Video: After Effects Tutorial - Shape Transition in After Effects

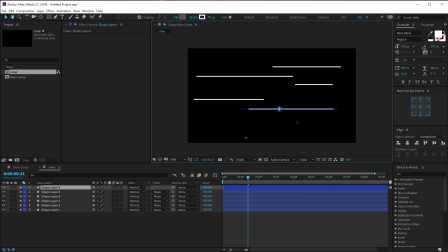(4:20)
Select, hit Ctrl D and place one right over here. And create a bit more shorter path like that. I think I'll adjust this one a bit because it's kind of aligning with the other path as well.
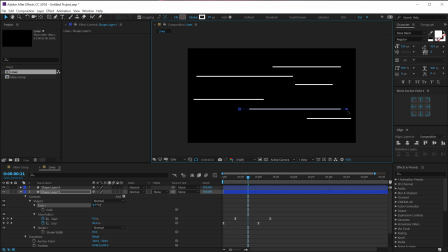(4:40)
So you can, you know, do it very randomly. And the more random you keep, the more cool it's gonna look. So select it, hit Ctrl D, maybe keep a path right over here. Something like that, hit Ctrl D. I'll keep one
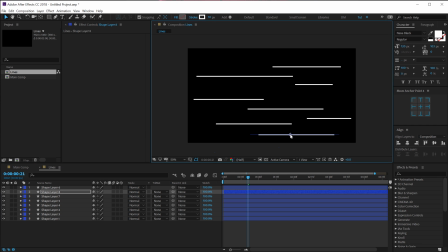(5:02)
right here. Also, I'll hit Ctrl D again and keep one right here. So we get a bit more variation into the pattern. something like that. So now we have our nice lines.
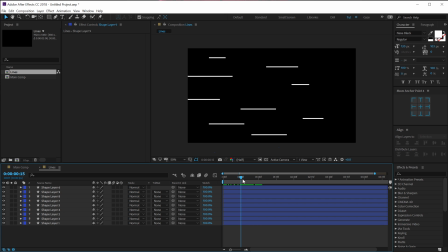(5:18)
Now we can go ahead and displace them a bit just to give it a bit more variation. So what I can do is, let's pretty randomly, I'm going to try to displace them just like so.
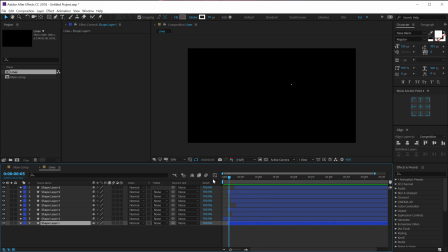(5:37)
So now let's see what we get. So we get this really cool animation, as you can see. Looks pretty nice. So there we have our lines. Now let's go ahead and build up the complex shapes, which are very simple and easy to create.
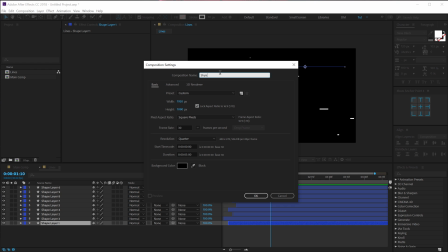(5:52)
So let's create a new composition, call this shapes. Hit OK.
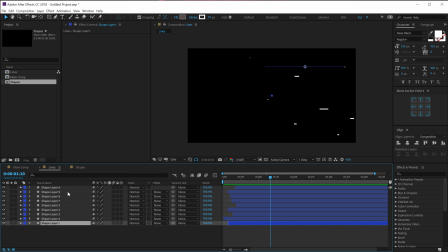(5:58)
Let's go into the lines comp and let's copy a path. So hit Control C to copy the shape layer, hit Control V to paste that up. Let's place this right over here. Select this, hit U so we can see all the properties.
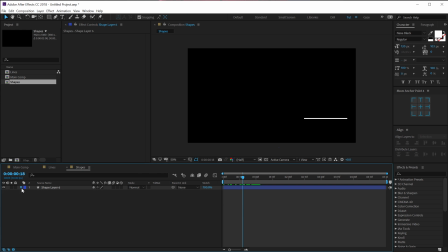(6:12)
So now we don't want any of this keyframes here. So I'll go right over here and get rid of all the keyframe. Let's set the end property to 100 and start property to 0. And now we can just animate the end property.
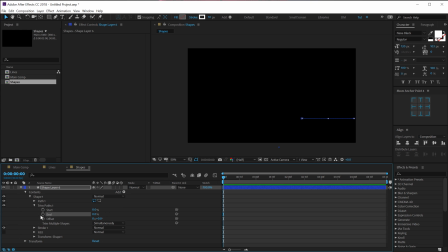(6:27)
So I'll go at the very beginning. Let's set this to 0. Create a keyframe, go to around 1 second and set this to 100. Again, I'm going to select that, hit F9. Go into the graph editor and let's create a peak into the center.
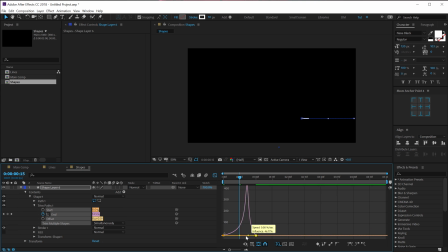So now we get a bit more snappy animation, as you can see. Now let's select this layer actually and increase the size to around 80 pixels.
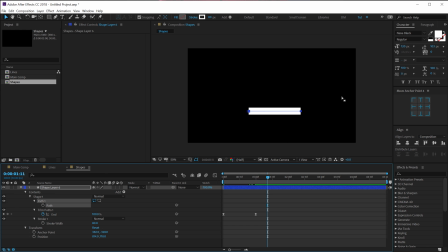(7:00)
Also, I'm going to select the layer, hit U 2 times, select the path and let's place this right over here. And this one right over here, something like that. Also, I can change the position, so I'll place it somewhere around there.
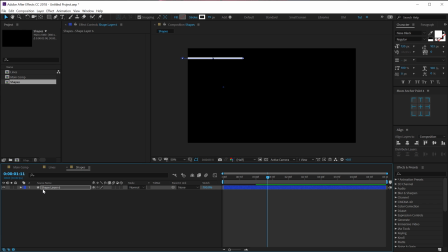(7:14)
Maybe bring down the size a bit. Let's select the layer, hit Control D to duplicate it. Pull this below, hit U 2 times to reveal the properties, select the path. Let's actually make it a bit longer, increase the stroke size as well to create a bit more variation.
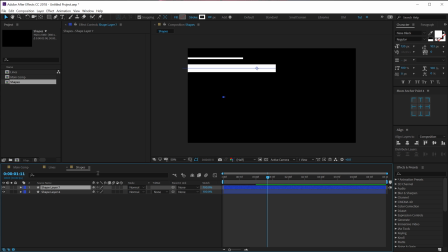(7:33)
Select this layer, hit Control D to duplicate it. Pull this below, let's hit U 2 times, select the path and the same exact process.
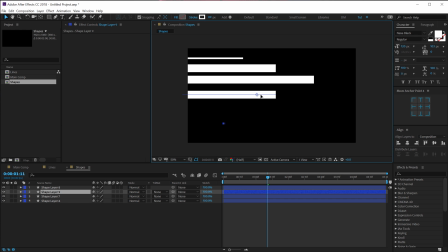(7:46)
Select this one, hit Control D, let's pull this right over here, hit U again 2 times and the same kind of process. You can go pretty random with the pattern, you don't need to exactly follow the way I'm doing it very randomly.
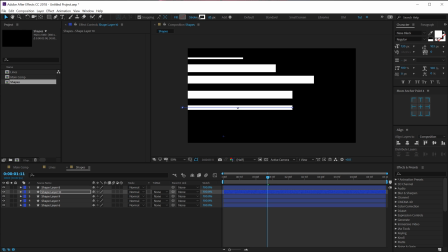(8:05)
So you can just take your time and try to find a really cool pattern and try to make it as complex as possible. So I'll place this maybe something like that.
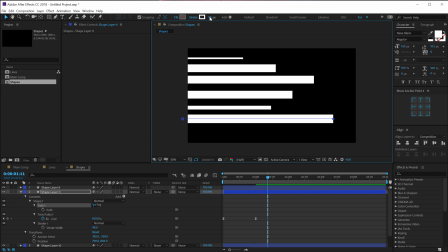So now we have a pretty simple animation, as you can see.